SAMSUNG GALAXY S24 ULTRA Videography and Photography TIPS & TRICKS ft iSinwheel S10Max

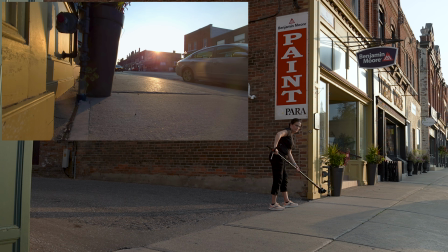If you are filming in a city, take advantage of buildings to frame the shots in a very dynamic way.
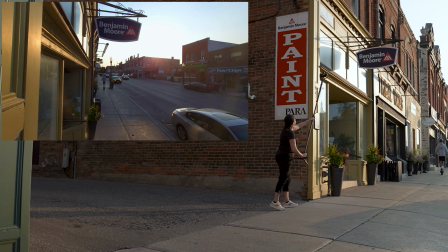Move as close as possible to the walls. Start very low and bring monopod as high as you can.
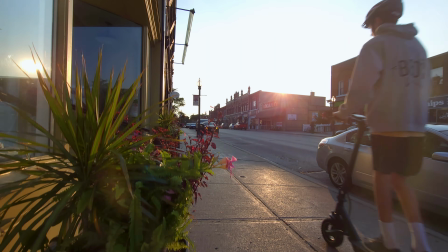Notice that I always film against the sun.
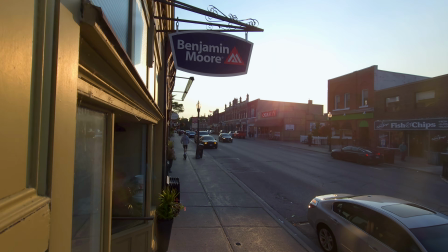When you film with the sun in your back during sunrise or sunset, the picture looks a bit flat with a smartphone.
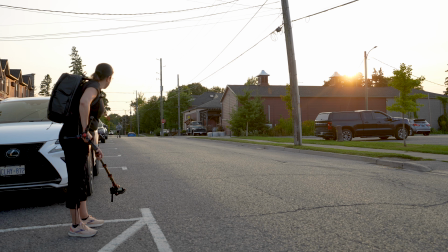Another shot you can do is right on the street where there is no traffic, of course.
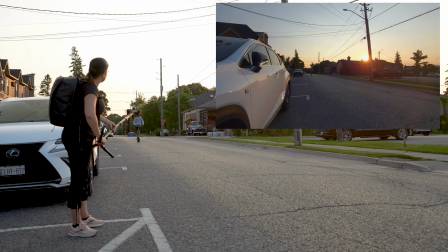Take advantage of parked cars on the street.
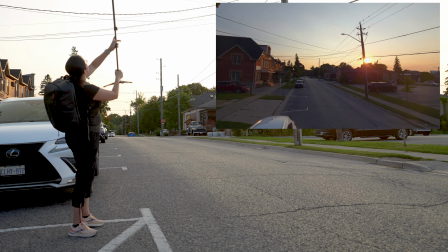Start very close by the wheel and bring the camera as high as you can.
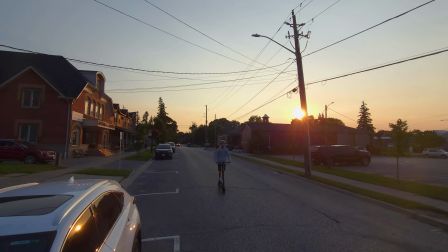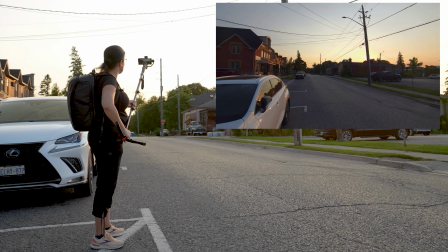The opposite would be bringing the camera down as close to the ground.
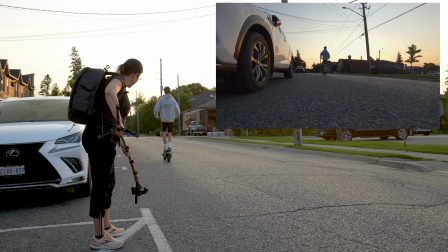Those extreme angles is what will make the clips different and interesting.
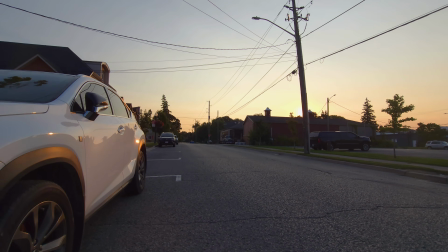The big objects, such as the car wheel, will make the framing very eye-catching.
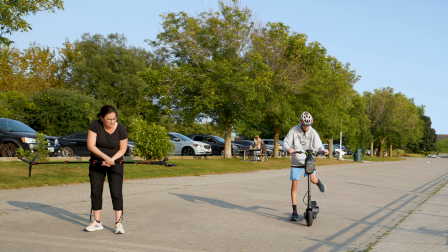Let's try something completely different. Gimbal is set to lock mode.
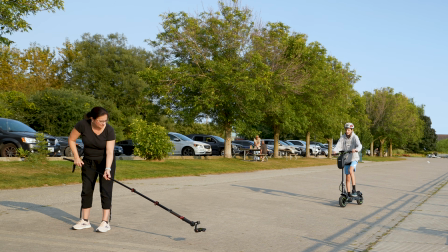Frame the shot straight to the ground and slowly lift the gimbal up and have your subject pass below.
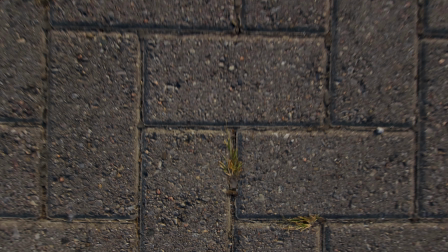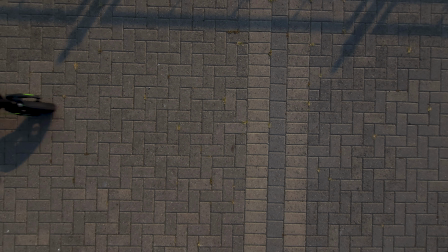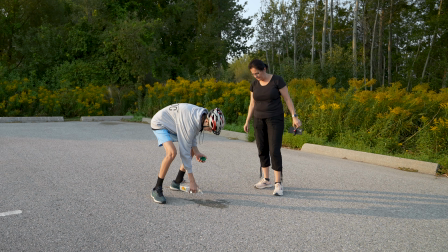We are about to do some slow motion clips here with the water, but first I have a quick tip for you when it comes to taking burst photos.
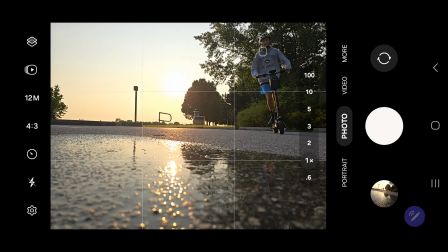If you want to take action shot, it is best to use burst mode. It's quite simple.
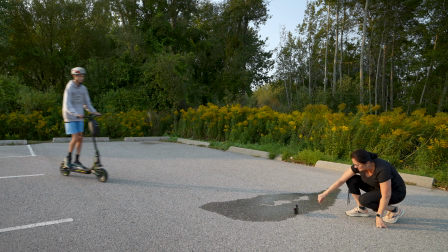Place the camera on a tripod or stand and use the pen to take the shot.
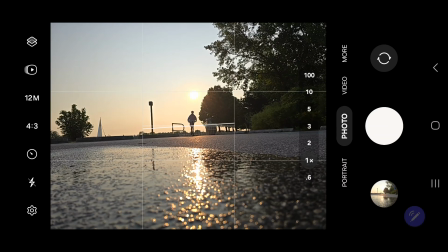Just press and hold the middle button. As you are holding the button, it will keep taking photos.
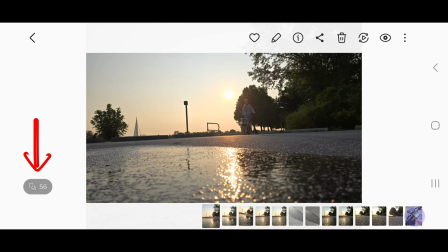Once you are done, go to Gallery to locate the shot. Hit the icon with the number at the bottom, and now you can select the shot you want to keep. So easy. Alright, let's get to those slow motion shots.
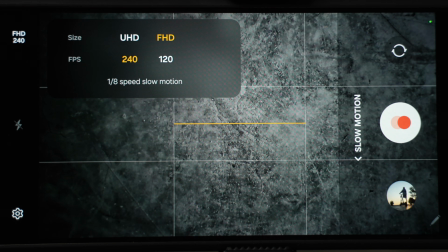Let's select 240 frames per second slow motion, as this is quite fast action shot.
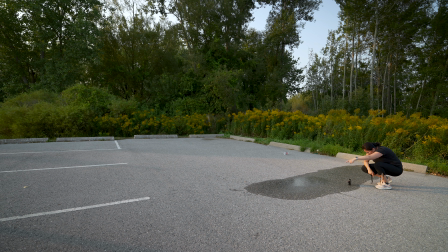We want to capture those water drops splashing around.
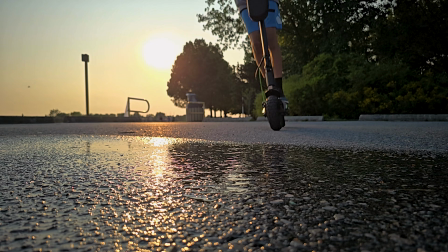In this first shot, the phone is just stationary in the phone clamp on the ground.
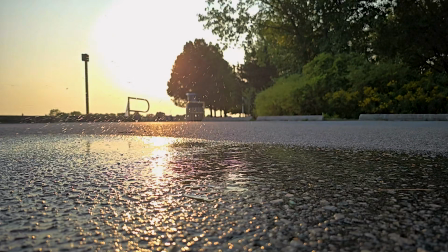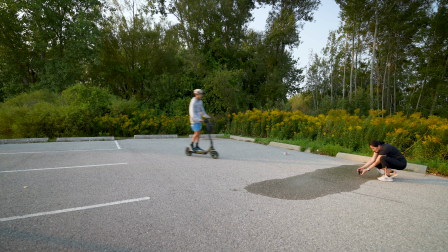You can step up the shot even more if you hold your phone and slowly pan sideways.
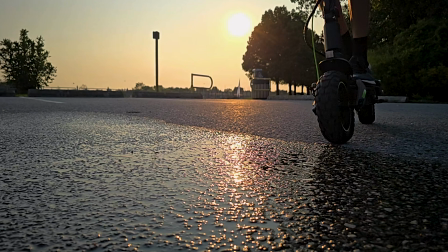There is lots of motion happening here. Panning to the side, scooter riding by, and water splashing in the air. We had to create the puddle ourselves as the ground was very dry, but unfortunately we did not have enough water to cover the whole area.
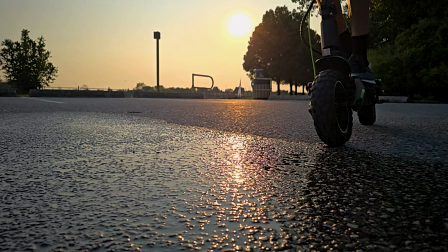For better results, bring lots of water. If you spread it everywhere, the sun reflection will be even better.
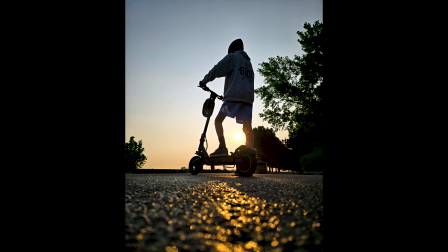How do you take these contrasty sunset photos? This is very easy to do. Lots of people make the mistake that they just point the camera and press the shutter button.
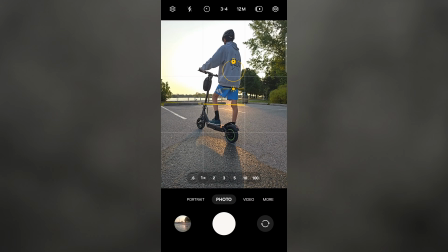What you have to do is lock the focus on the subject and bring the exposure all the way down.
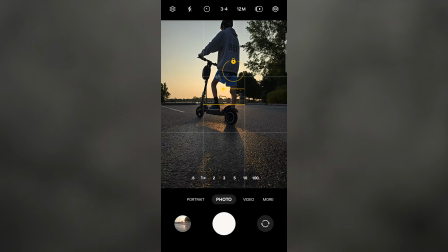This is quite a good start.
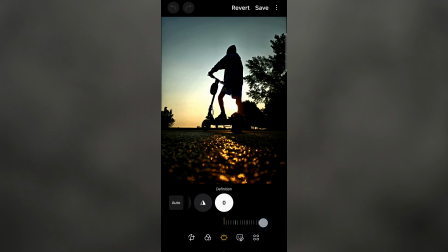Then you can edit the photo even further in a post to introduce even more contrast that will result in this silhouette photo.
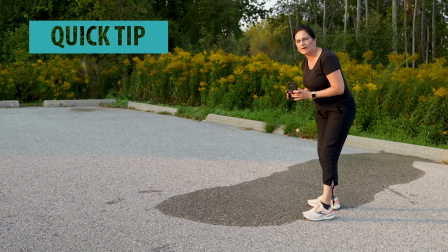So when you are taking a photo of the reflection with the water,
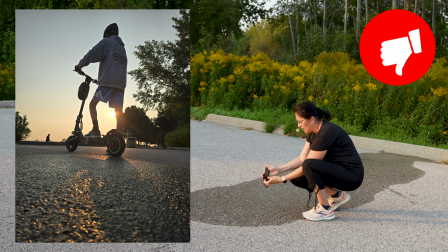you don't want to have the camera at the top because you're not really gonna see that much reflection of the light.
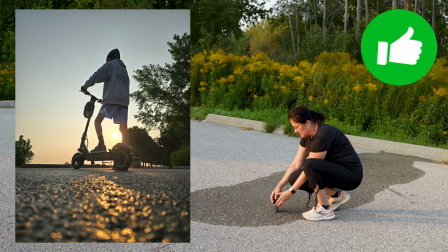Once you turn the camera upside down, you get the cameras closer to the ground, you're gonna actually see the reflection. Bonus tip here.